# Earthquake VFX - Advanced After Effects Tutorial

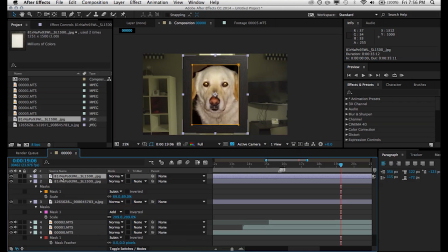Now going back to what I was saying, duplicate that picture frame layer and we're gonna set that mask to add instead of subtract and then we're gonna set that layer to multiply and now you can see that that That nice little shadow on the top is transferred over onto our image of our
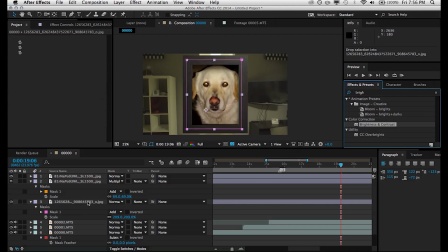dog. We can add a few extra little effects onto the image of the dog itself, such as brightness and contrast. You know, we can even throw in a tint effect and just pretty much just look at your scene and try to match the colors of your scene and the contrast level. And of course, this is very rough, but let's just move on.
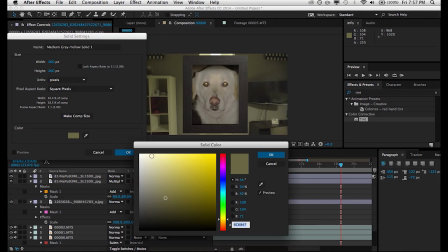And I'm going to add some fake reflections, glares, since most picture frames have a glass element in the picture sits behind the glass.
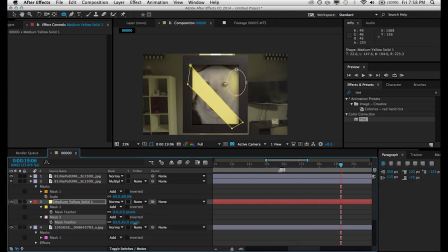So we can just create some random shapes here. We can create a circular mask over here and create sort of these weird glares and reflections
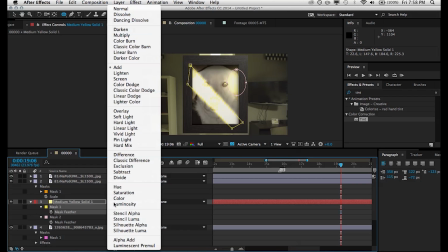and then we can add that solid to something like add or screen and
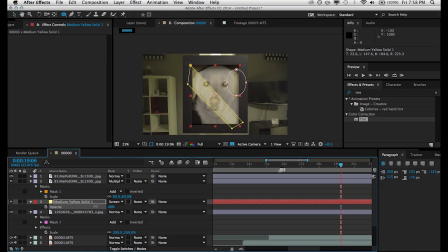you know which works best for you and then make it nice and subtle by lowering the opacity. So of course we can do a lot more with this but for now we're just going to leave it as it is. Don't want to waste too much time on this sort of sidetracked portion of this tutorial.
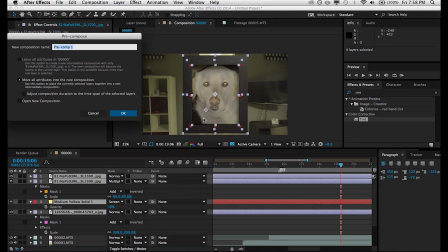So we're going to grab all these layers and pre-compose them. We're going to call this picture frame of a very handsome dog.
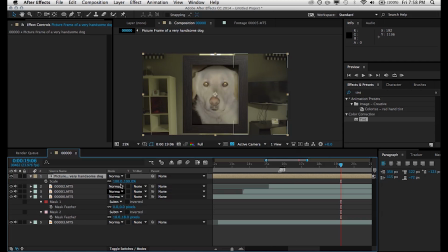Then once we do that, we can scale it down and position it in our scene exactly where we want it. So a good place for that would be right here.
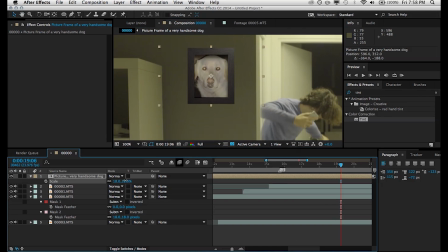Now it's not looking too good for a number of reasons, but one of it is also the perspective is a little bit off.
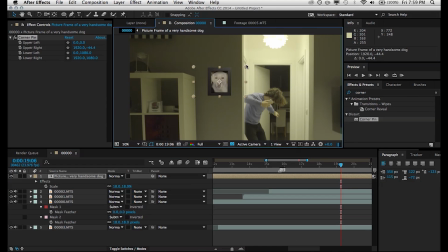So I'm going to add an effect called corner pin and we can just sort of push these knobs over here and fix that that way. Then we can add some fast blur and, you know, just take a look at your wall.
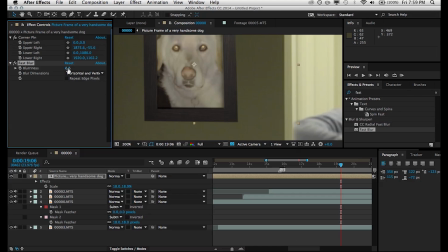Take a look at the sharp edges on the wall and see how blurry they are and try to blur out your picture frame since no footage ever is perfectly sharp.
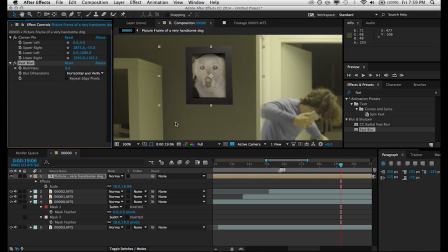All right, so now that we have that completed, we can play around with the opacity.
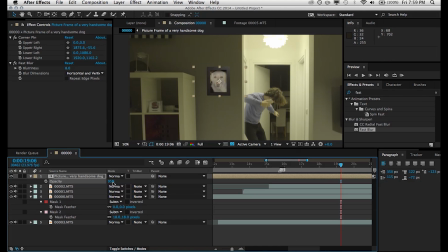I mean, it's not really a recommended thing to do, but it's just a cheap way around and having it blend in with your environment.
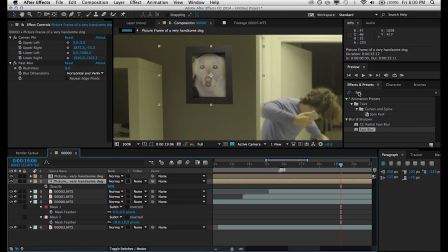Then we can duplicate that precomp of our picture frame, add an effect called fill, make it black. Then we can use our arrow keys to slightly nudge this down and to the right so that we create this fake shadow. And then we can use that fast blur effect, drop it below the fill and blur it out quite a bit.
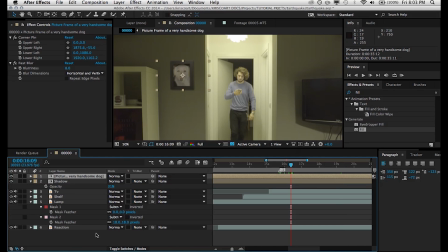And that creates a nice little shadow. So now we're going to create a new null object and then we're going to use this as a way to animate the picture frame. So we're going to parent both the picture frame and the shadow of the picture frame to that null object and then we can hit P on our keyboard,
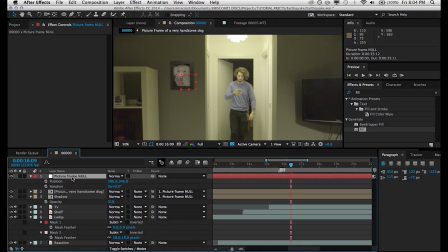R on our keyboard and you know even S on our keyboard and start animating. So we can just you know give a little few shakes and then it sort of falls onto the ground as the earthquake gets a little bit more violent.
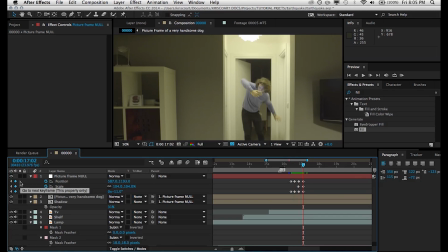Now another thing that we can do just to sell this idea of this item falling even more is by making it a 3D layer.
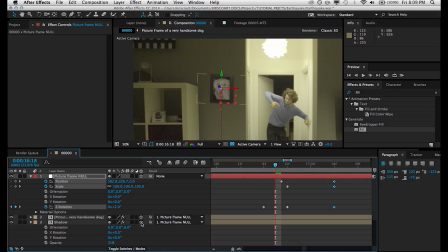So making them all and the pre-comps of our picture frames a 3D layer and then we can animate the X rotation of this picture frame so that as it falls down it's sort of like leaning towards the camera.
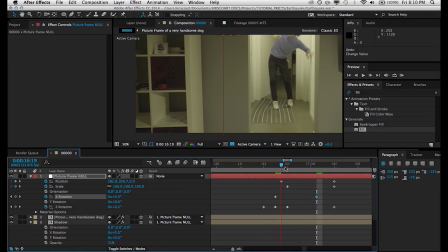So there we go not the most convincing thing in the world but obviously with a few tweaks, you can get it just right.
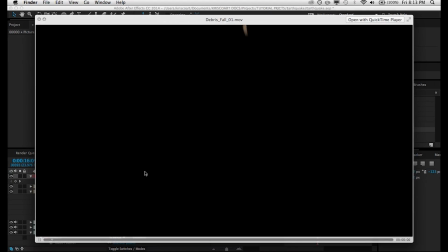So now let's add a few stock elements just to add some debris and a few more things going on in our scene.
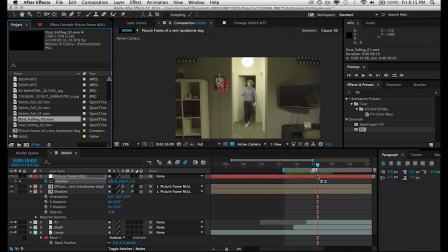So I'm using Action Essentials 2. Now this stuff isn't really required. You can just even film a couple of things against a black backdrop and just do it yourself. But in the Action Essentials pack, we have some very convenient debris falling and dust falling.
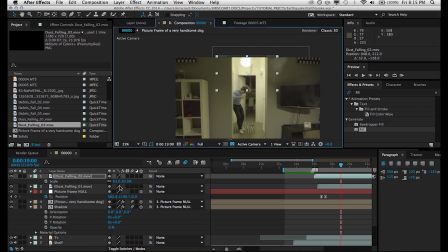So I'm going to be using that.